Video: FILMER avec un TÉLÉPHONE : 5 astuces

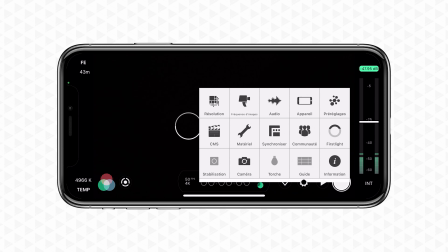[9:23]
La règle des tiers, ça s'utilise avec la grille que vous pouvez afficher sur votre téléphone pour vous aider à composer votre image. Première chose à toujours faire, et ça vaut pour toutes les caméras du monde, c'est de placer l'horizon sur une des deux lignes de votre grille.
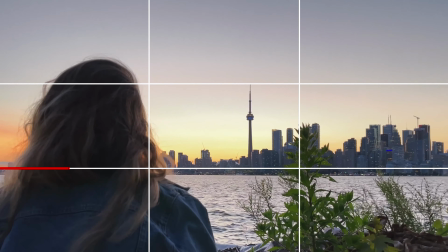[9:35]
Soit vous voulez mettre en avant le ciel et du coup vous mettez votre ligne d'horizon sur la ligne du bas,
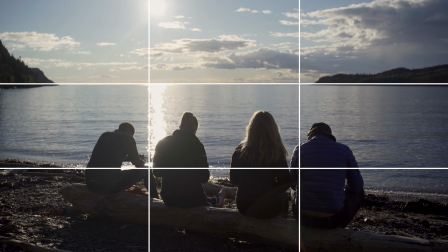[9:39]
soit vous voulez mettre en avant le sol, par exemple s'il y a un paysage, et du coup vous mettez votre ligne d'horizon sur la ligne du haut. Deuxième chose avec la règle des tiers, c'est de placer votre sujet sur un des coins de la grille.
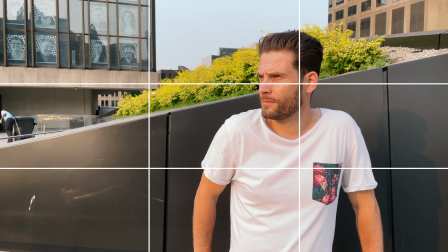[9:50]
En fait, ces quatre points-là, c'est un peu les centres d'intérêt de votre plan. Si vous filmez le visage de quelqu'un, mettez son visage sur un de ces quatre points. Alors, vous n'êtes pas obligé de respecter cette règle tout le temps, mais essayez de garder ça en tête, ça va pas mal vous aider. Dernier tips pour la composition, même si c'est pas vraiment trop en rapport avec la compo, mais changez régulièrement de focale.
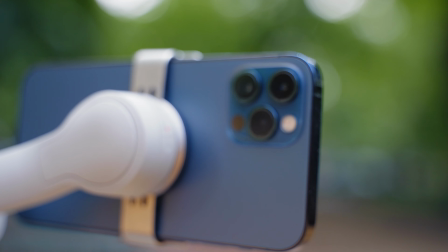[10:08]
La plupart des smartphones actuels ont plusieurs objectifs avec en général un grand angle, un angle middle et un téléphoto. C'est important dans votre vidéo de changer les focales régulièrement pour dynamiser justement votre vidéo.
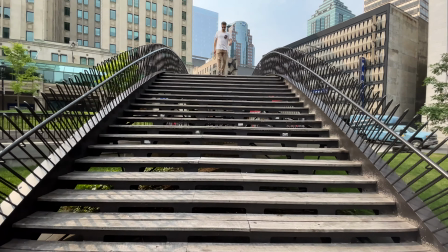[10:20]
Donc mettez du grand angle pour tout ce qui va être
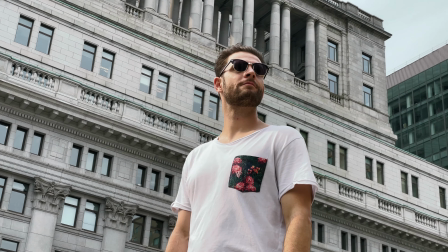[10:22]
paysage, du middle pour des plans on va dire un peu plus classiques et téléphoto si vous voulez avoir un peu plus de détails par exemple dans des visages ou des expressions etc. Ah oui, important, mais n'oubliez pas qu'en général le meilleur objectif sur un smartphone c'est justement l'objectif standard entre les deux.
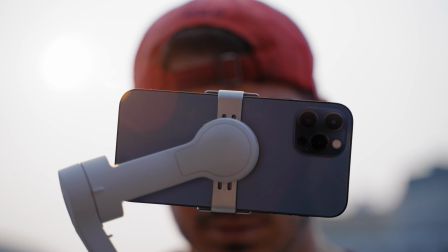[10:37]
Vu que c'est celui qui est le plus utilisé, les constructeurs s'attardent énormément sur cet objectif là en particulier et du coup prêtent un peu moins attention au grand angle et au téléphoto. Donc si jamais vous êtes dans des conditions assez difficiles, un petit peu en basse lumière, restez sur l'objectif standard, vous aurez la meilleure qualité possible. Voilà quelques tips pour vous améliorer à faire des vidéos avec votre téléphone. Si vous avez appris des choses, pensez à mettre un petit pouce bleu et un commentaire, c'est ce qui m'aide le plus. Pensez aussi à vous abonner si vous voulez plus de vidéos dans ce style-là. Et puis je vous dis à la semaine prochaine, la bise.